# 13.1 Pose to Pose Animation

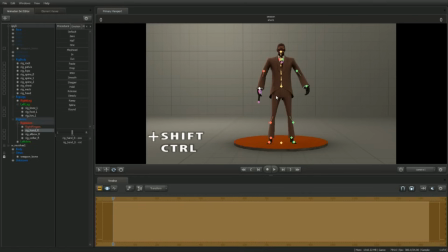(8:27)
Whilst holding down the control key, press the shift key. Now we can select many controls at the same time. Go ahead and select Rig Hand R, Rig Hand L, Rig Foot R, Rig Foot L, and Rig Pelvis.
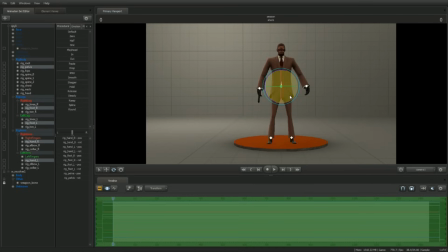(8:43)
Switch to the rotation manipulator. Rotate the controls until the spy is turned away from us a little bit.
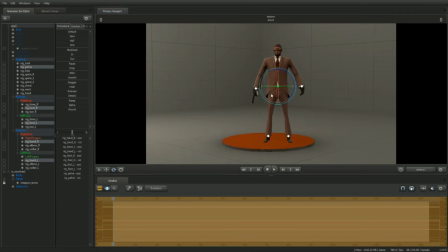(8:51)
Let's give him a more solid stance by lowering his center of gravity. Select Rig Pelvis and translate his pelvis down slightly. Select the feet controls and pull them away from each other, just enough to take the bend out of his legs.
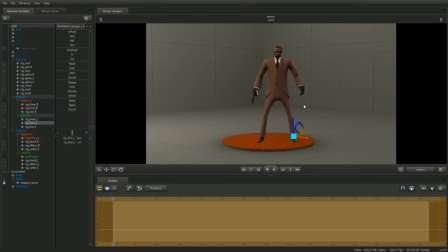(9:09)
Posing requires observing the pose from different vantage points. To orbit around a control, select that control and hold down Alt. Left-click dragging in the screen will now orbit the camera.
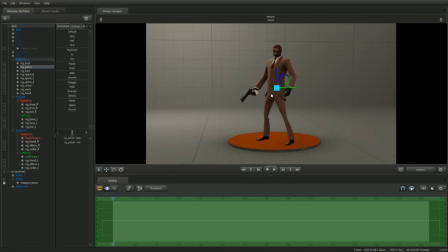(9:25)
To make him more arrogant, let's thrust his hips forward and puff out his chest a little.
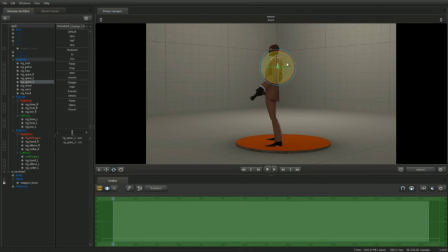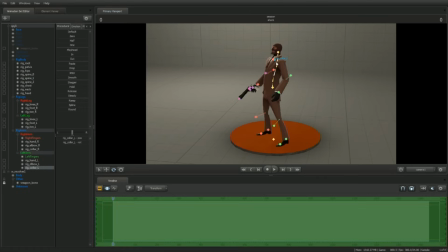(9:37)
Rotating his shoulders back will help get that puffed out chest look.
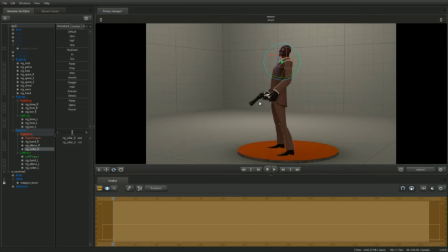(9:44)
Now let's bring his gun up so that he looks like he's ready to use it.
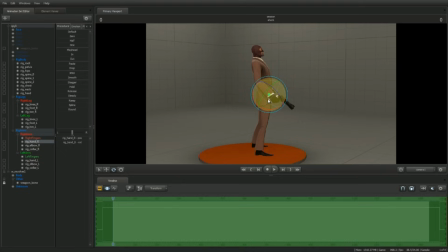(9:50)
Rotate and translate Rig Hand R and Rig Elbow R until the gun is roughly in place.
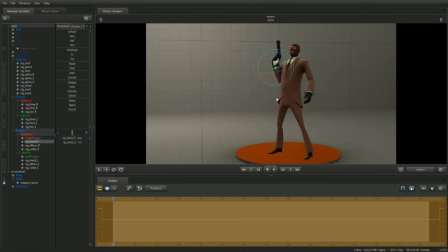(9:58)
To help him look composed, let's place the spy's left hand behind his back.
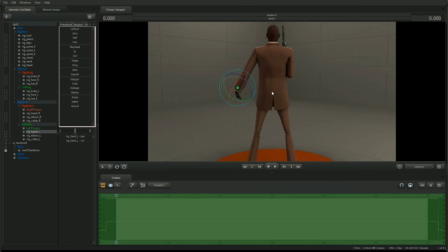(10:04)
To help switch between translate and rotate manipulators, try using the E and R hotkeys.
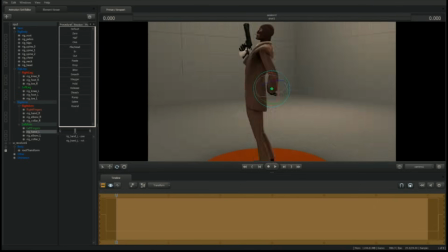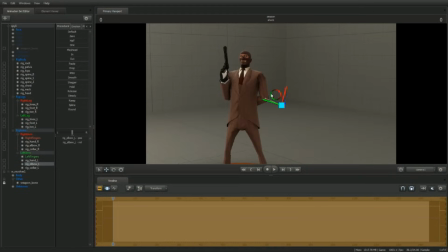(10:19)
To get the listening in type feel, rotate the spy's head so that he's looking over his shoulder.
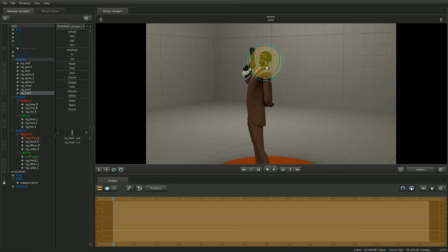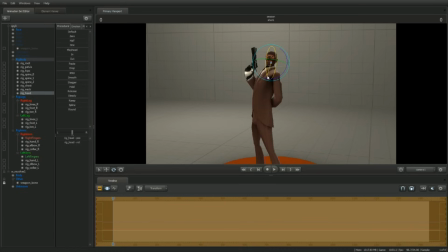(10:32)
Tip his head up slightly to make him look like he's staring down his nose.
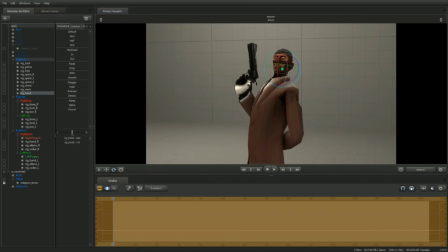(10:37)
To give the spy a more intense expression, select the face control group.
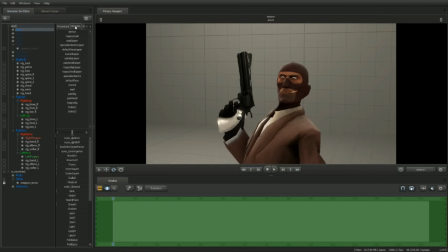(10:44)
In the preset window, click on the emotion tab. Find the slider called Special Action 01. Left-click drag the slider to the right about a third of the way. To get the spy to look out of the corner of his eyes, open up the face control group and select Eyes.
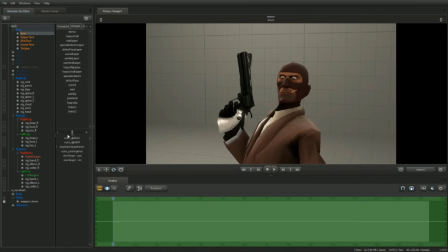(11:04)
In the lower portion of the preset window are sliders that control the eyes. Left-click drag the Eyes Right Left slider to the right.
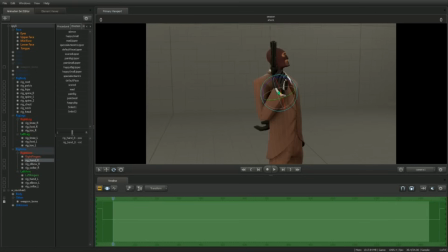(11:16)
Now let's pose the fingers. By default, the finger controls are not displayed in the viewport. To display the finger controls, open up the rig arm portion of the hierarchy. Under the right arm and left arm control groups are the right finger and left finger controls.
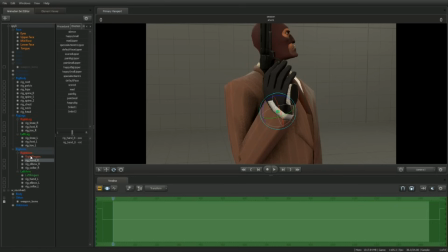(11:34)
Right-click and make them selectable. Select a finger control and rotate it by left-click dragging on the red axes.
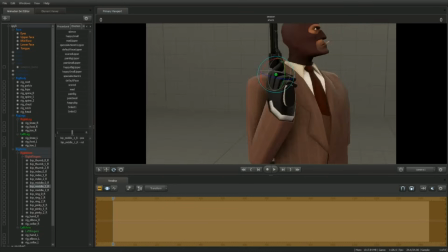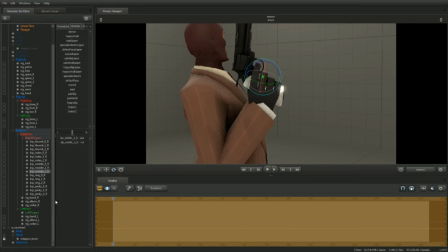(11:53)
If the revolver needs to be adjusted, do so by selecting its root transform and moving it accordingly.
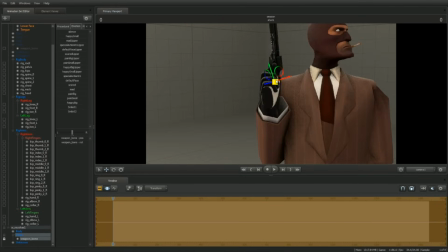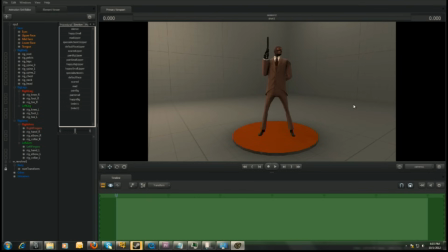(12:05)
To finish up, let's break up the stiff up and down look of his posture by adding a slight curve to it. Select Rig Hand R, Rig Hand L, and Rig Pelvis. Translate these controls slightly to the right.
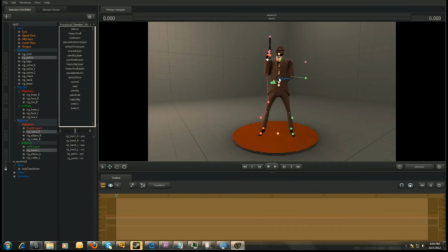(12:19)
To add some curvature to his spine, individually rotate his spine controls so that his back bends slightly to the left.
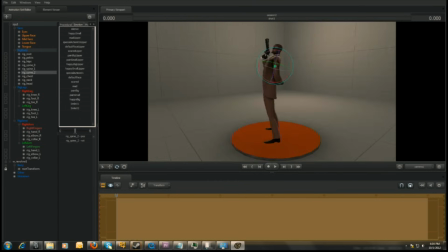(12:29)
Continue to refine the pose until satisfied.
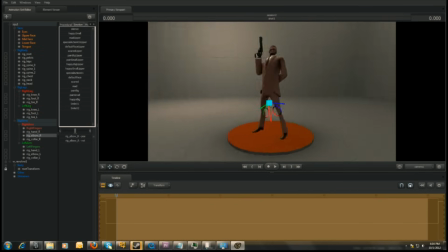(12:35)
And there we have it.